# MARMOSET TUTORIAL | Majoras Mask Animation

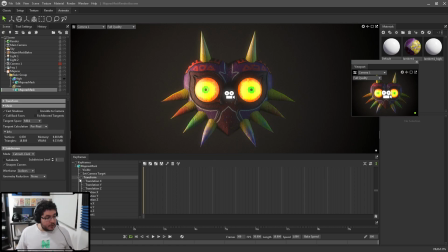243s
I'm gonna look into the attributes, and you can see that we have this transforms, and we have transform in X, Y, and Z. In this case, the transformation that we want is Y. So I'm gonna go into translation Y, and I'm gonna bring my Majoras mask down, like really down, so that I don't see it here on this viewport.
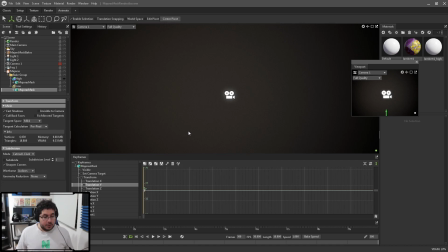259s
And I'm gonna set a keyframe with this little button, which is gonna add a keyframe to that position. And then I'm gonna go back to camera, to the main camera.
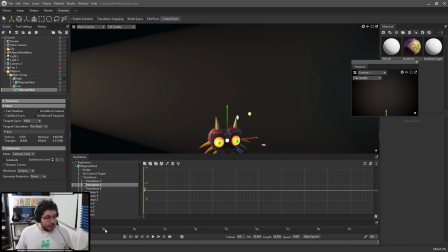267s
There we go. And then let's say it's gonna take 3 seconds. So I'm gonna move all the way to 3 seconds. And in 3 seconds, the Majoras mask is gonna come on up here. And I'm gonna set keyframe. And as you can see, we get this, which is a very cool thing. It has to do a little bit with animation, but this is the interpolation.
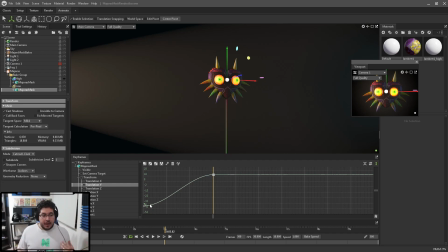284s
So that means how it's gonna go from position A to position B. And right now, this is a very like super basic S-curve, which is gonna kind of slow in and slow out into the transition. So if I were to play this, take a look at this little window over here, this is what we're gonna get.
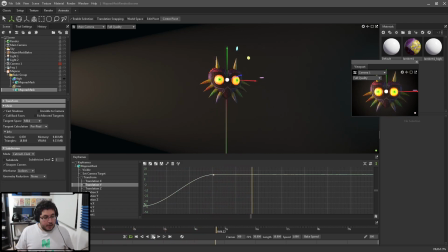298s
We're gonna see how the mask just kind of like floats up and just stays there. So I'm gonna do something here that I like to call an overshoot. So I'm gonna go like a couple of frames after this, I'm gonna go slightly up as if we were kind of like going above the frame, and then I'm gonna set a keyframe there,
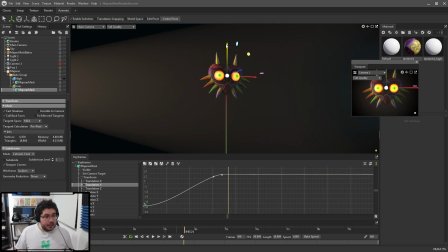315s
and then I'm gonna go back here and I wanna set the keyframe back down to like there and set the keyframe. That way, what's gonna happen is the mask is gonna come up and then settle down into a nice position here.
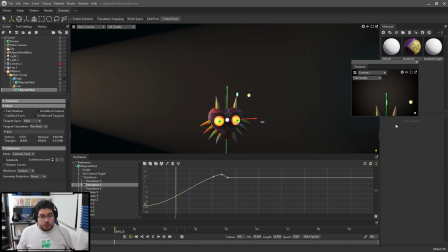328s
And if I were to play this, let's play this, we'll get this sort of animation where the mask kind of like goes up and it settles down. Now, as you can see there, the settling down was a little bit too harsh. It's like way, way too intense. And the reason why things can get intense in animation has to do with something called timing.
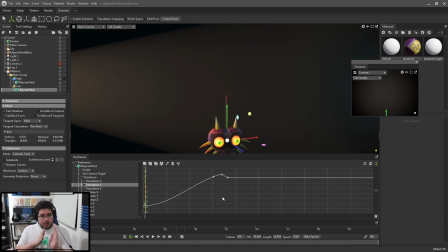345s
And timing is how long it takes from one point of the animation to change into another point. So right now, as you can see, the points here are really close together. So if I were to move this out, to just like spread this out a little bit like this, now what I would expect is for the mask to create like a very nice soft transition.
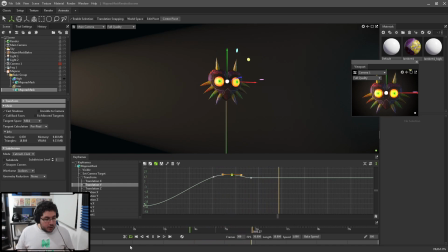362s
Let's see. Okay, that's a little bit better. Still not great. Still not exactly what I want to do. And here's where we can spline this thing, which means modifying these things. And I can kind of like lower this. Like, let's lower the intensity here. So I don't want the mask to go like extremely up. I just want to go a little bit up and then settle down on the thing.
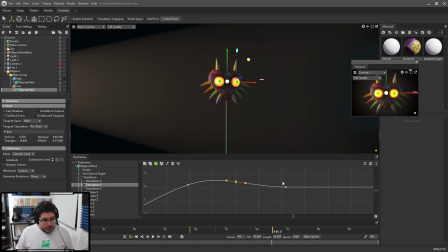381s
And we can actually modify this curvature here so that the thing creates a nice smooth transition. Let's see how this looks. Again, I'm paying attention to this square over here. Okay, I like that. I like that. That looks a little bit nicer. Now, at the same time, while we're doing this, we could actually add a little bit of
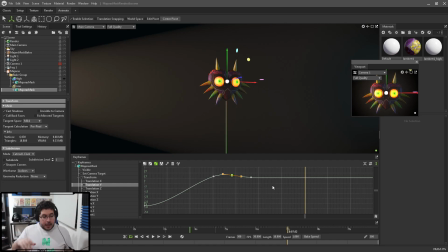399s
an animation where this thing goes up and down, and that could work very nicely as well. So let's say that after it settles down, like a couple of seconds after this, let's say 6 seconds, it's gonna go slightly up. And let's set the keyframe there. And then like at 8 seconds, we're gonna go slightly down.
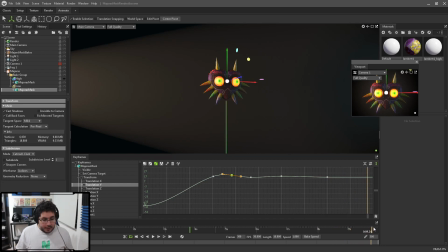418s
Slightly, not that much, and set the keyframe. And then at 10 seconds, which is where our animation is going to be ending, slightly up. So now what we're going to get, as you can see, is we're going to get this very nice animation where the mask just kind of like hovers right there on the spot, right?
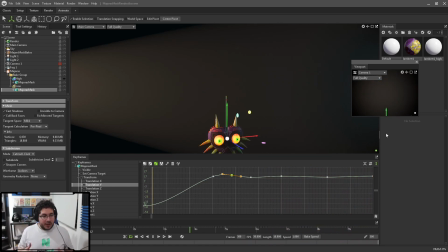435s
It creates this very nice, interesting look. Okay, so this is the basis of animation. And if you've taken our premium course, which by the way, just a quick plug in here, you can check the Maya intro to Maya course or the intro to animation course. In both of those, we cover all of these principles inside of Maya, but those animation principles, that's one of the cool things about the course.
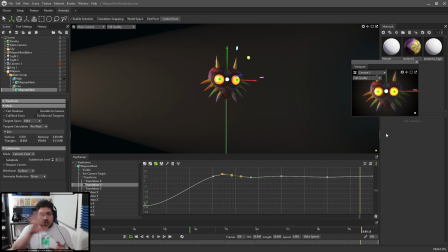455s
They're like, you can change them to whichever software you use. So even though it's specifically for Maya, a lot of those things translate to all of these different applications, because as long as you have a graph editor and you can set keyframes, you're gonna be able to create this sort of animations. So there we go.
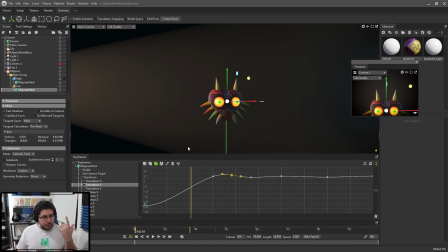470s
That's the animation for the main camera, which I really like, or for the mask.
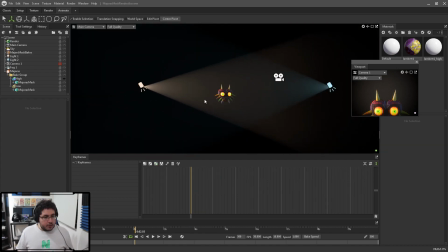477s
Now let's talk about the animation for the lights themselves. So I know that I want this light setup to be the final light setup once the mask kind of like comes into frame.